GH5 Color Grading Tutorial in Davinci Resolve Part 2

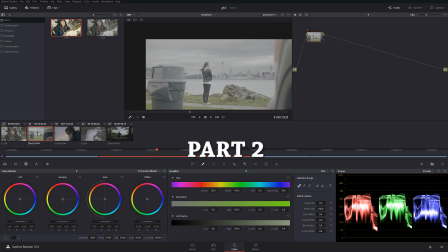0:03 What's up guys, welcome to my second color grading tutorial for GH5. We're working today with the footage that's been shot by Luke Newman Films. I'm going to provide his link in the description and on screen for you guys.
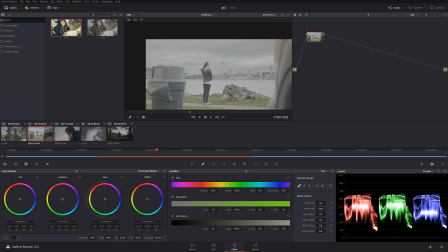0:18 And in this tutorial I'm going to have a different approach from my first tutorial, and I'm not going to be using any LUTs for this particular footage right over here.
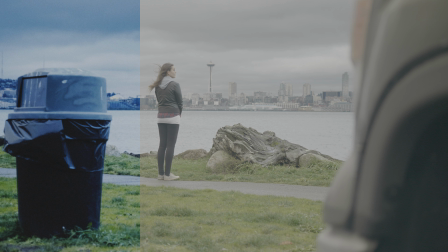0:26 So let's start.
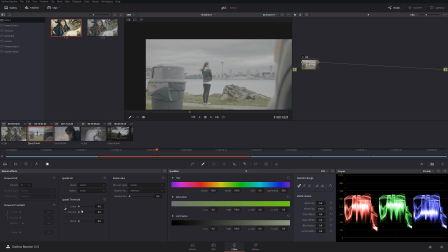0:29 My first note, as usual, I'm going to do noise reduction, because I like working with a clean, good footage.
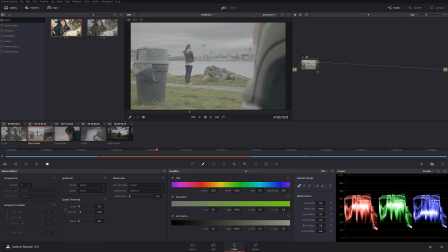0:36 We're gonna do 2 and 10. Okay, and based on this footage, we have a moving camera. I wanna create a moody, kind of dark, pre-rain moody environment,
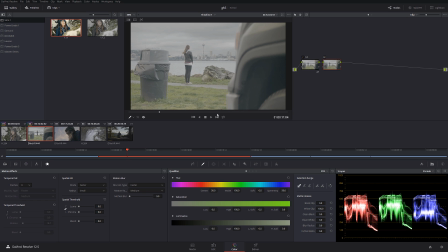0:50 because we have clouds, we have wind, and basically everything suggesting that it's not really comfortable environment over here. So I'm going to create a new node, and I'm gonna call this master. And in this master node, I'm gonna create my own custom curve. I'm gonna crush the blacks just like that.
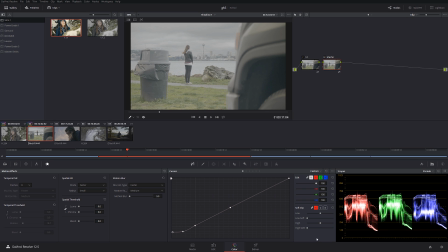1:09 And even though there is no effect immediately here, but trust me, down the line you'll see. And over here, I'm gonna crush bottom midtones, kind of like that. So we're gonna move this master down the line. I'm gonna create a new node.
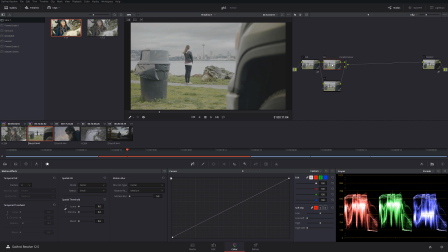1:27 And in this node, I'm gonna turn it into parallel mixer. So this node gonna be our sky node. And for the sky node, we have to be very careful because we have a lot of things in the foreground and in the background.
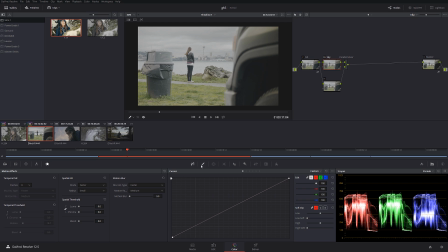1:43 So we can't really wiggle too much, but I'm gonna try to use gradient mask just like this to add a little bit more moody feel to our shot right over here.
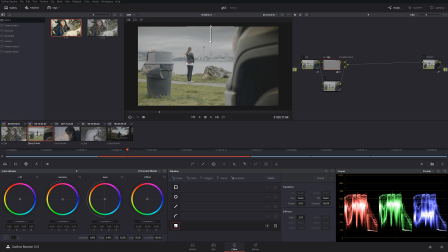1:58 So I'm gonna dial it down slightly, kind of like this. Okay, and I'm going to luma,
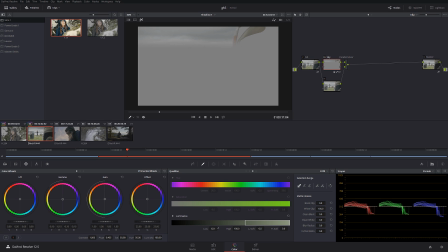2:09 and I'm going to create a little luma mask just like that, so the only thing is affected
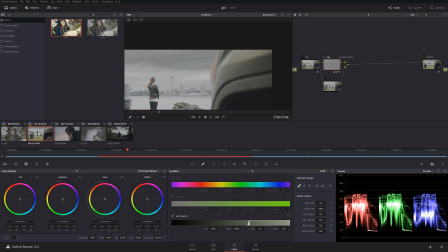2:18 is the brightest areas. Okay, we do have a little bit of artifact over here,
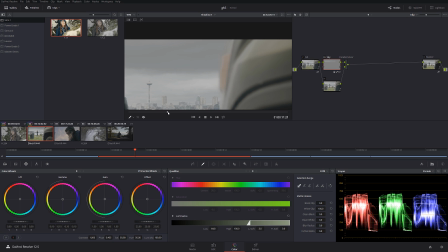2:26 so the softer we do it, the less artifact we're gonna get. Okay, perfect.
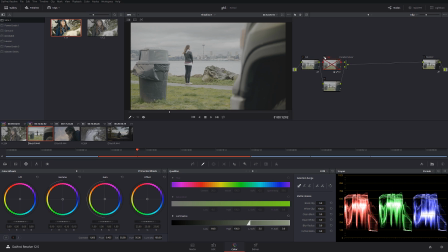2:33 So let's check it out before and after. Before and after. From first glance, it looks like a little difference, but trust me, it makes huge difference down the line. And possibly what we can do, we can add a little bit bluish color.
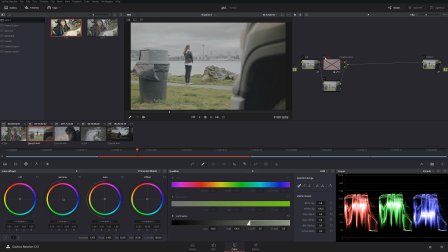2:51 Not too much, but slightly. So let's check it out before and after. Looks fantastic. Okay, so now let's create this and let's call it look.
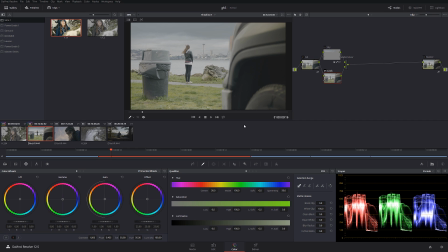3:05 Okay, and in the look, I kind of want to make the entire picture looks cold and a little grungy. So I'm gonna add midtones all the way to the blue, just like this.
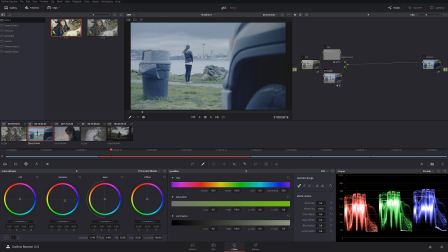3:20 And I'm gonna dial a little bit of contrast. Okay, just like that.
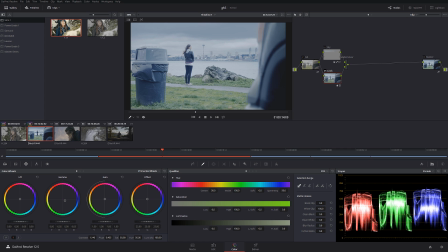3:27 So far that looks great, and possibly I can make it even darker. So let's check it out before and after. Before and after. Okay, I'm happy with the first initial result that we're getting.
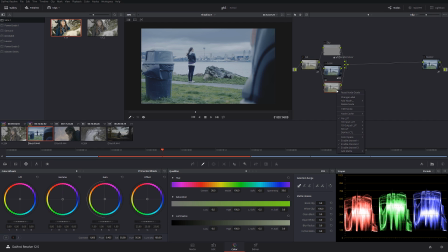3:47 So now I'm gonna create a new node, and I'm gonna call this one focus. And this one gonna be very straightforward. So I'm gonna add a little bit fatter, just like that.
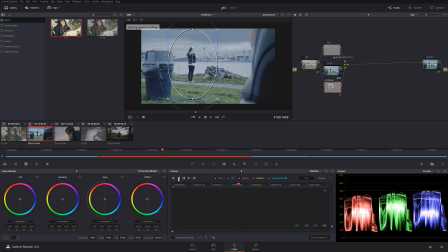4:04 Okay, I'm going to track this. Okay, we're gonna track backwards.
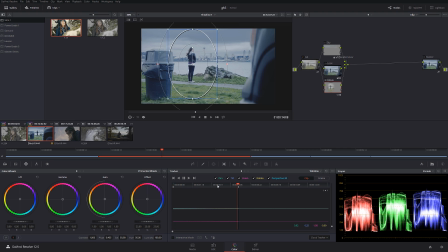4:16 And then we're going to track forward. Alright, let's make sure everything looks great. Okay.
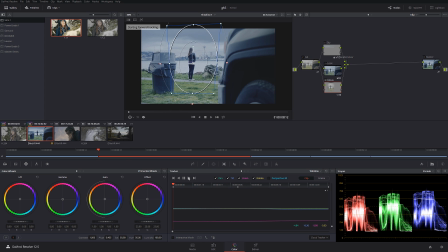4:35 We can probably turn off perspective. Yeah, I guess we don't need perspective, so we're just gonna keep it straight like this.
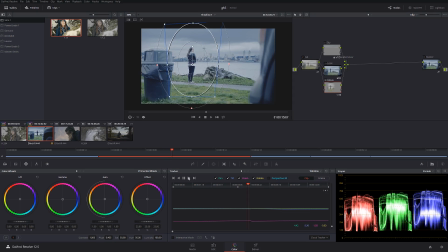4:47 Because we don't want our mask to be moving. Okay, that looks really good. Okay, perfect. So we have a good tracking mask. And what I'm gonna do now, I'm gonna go over here to the blur panel,
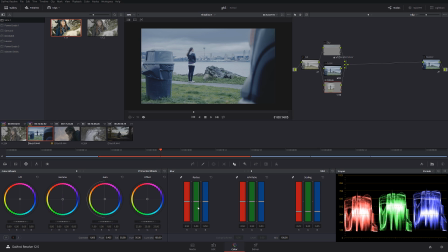5:05 to the mist, and I'm gonna add a little bit of mist, just like this. And then I'm gonna go back to the mask and I'm going to invert it, just like that. And obviously we're gonna add a little bit more feather, maybe like this.
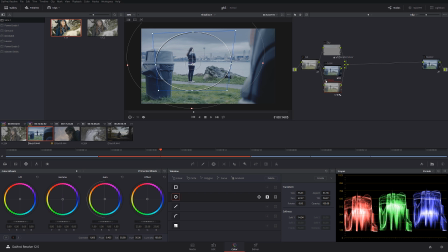5:24 That way we have more focus to our main character, assuming that again we're doing color grading for film. Okay, and we can actually dial it down. We don't have to use the whole 100%. Okay, very nice.
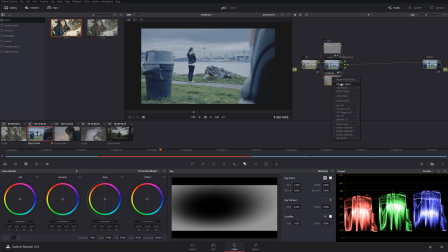5:44 Now, just like in a previous tutorial, I'm gonna show you how to change the color of the grass.
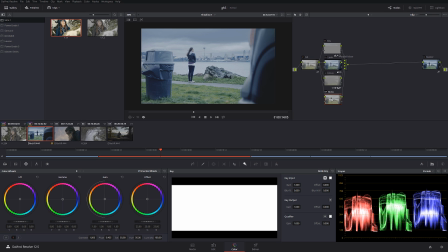5:53 Okay, because the, in my opinion, grass is a little bit too green for this particular.
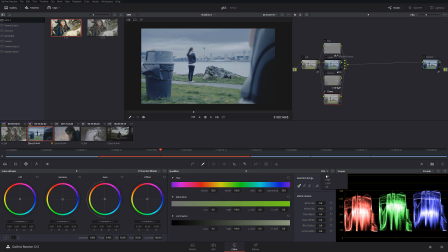5:58 And what I'm gonna do is go to hue versus,
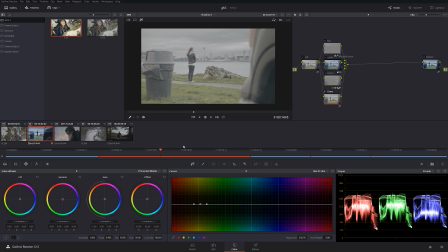6:06 probably versus hue. Let's see how that's going to look. Okay, so hue versus hue, something like that. Okay, let's have a good, okay, let's see, too green.
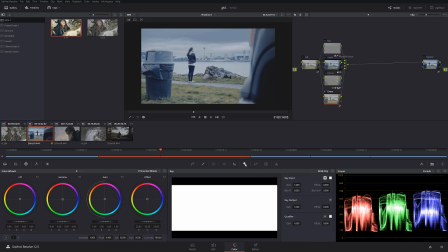6:25 Okay, something like this. Check it out, before and after. And we're gonna do a little 50% mix.
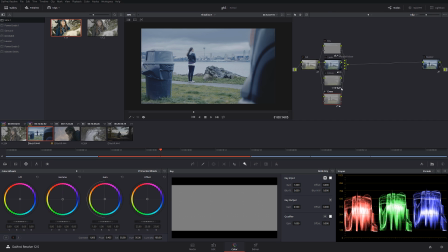6:34 Okay, so we're done now for the parallel mixer. I'm gonna move on.
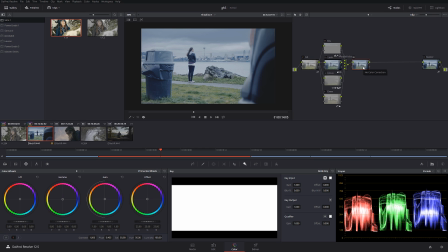6:39 I'm going to create a regular note and I'm going to convert this note right away into the layer mixer, just like this. And in the at the bottom node, I'm going to individual RGB mixer, individual channel, and I'm gonna turn on monochrome.
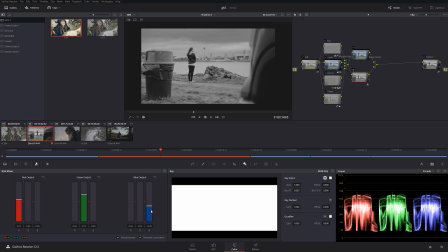6:57 And in monochrome, I am going to dial a little bit of my own look. Let's see, something like that should look really cool.
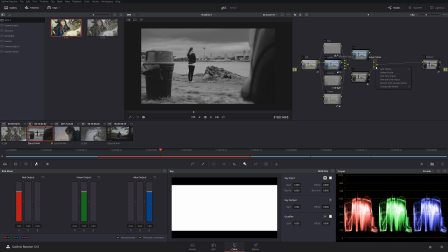7:12 Okay, and in the layer mixer, I'm going to right click, I'm gonna select composite mode, and I'm gonna choose soft light right over here. Perfect.
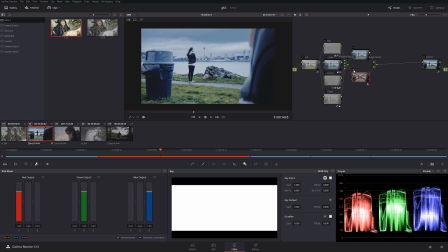7:24 So now we have very interesting, moody and slightly desaturated look, just like this.
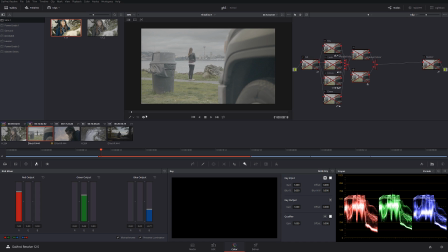7:33 So let's check it out what we've done. We converted this shot into this.
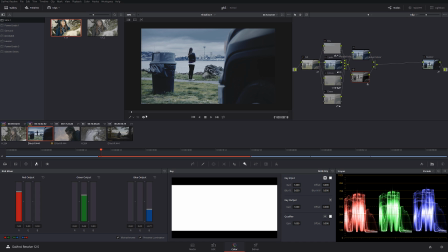7:38 So it looks very cinematic. It feels like London, because I know there's never sun, according to my friends from there.
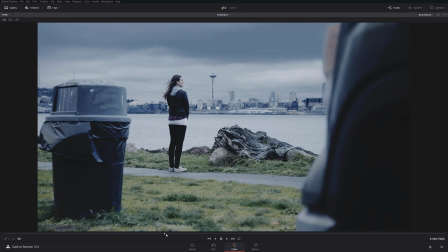7:49 And that looks very, very cool. So let's check it out again. Before and after. Before and after.
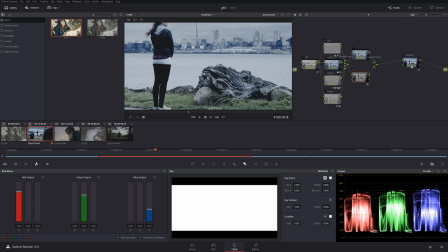7:59 And now, the only thing we can do to sort of verify a good quality grade,
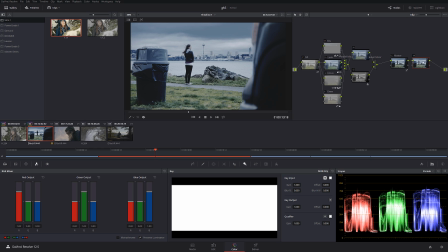8:05 I'm going to create another node after the master, and I'm gonna call this one Blacks.
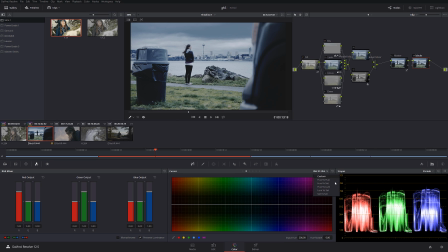8:12 And what I'm gonna do is go to Luma versus Saturation and just desaturate the darkest part of the image. Why?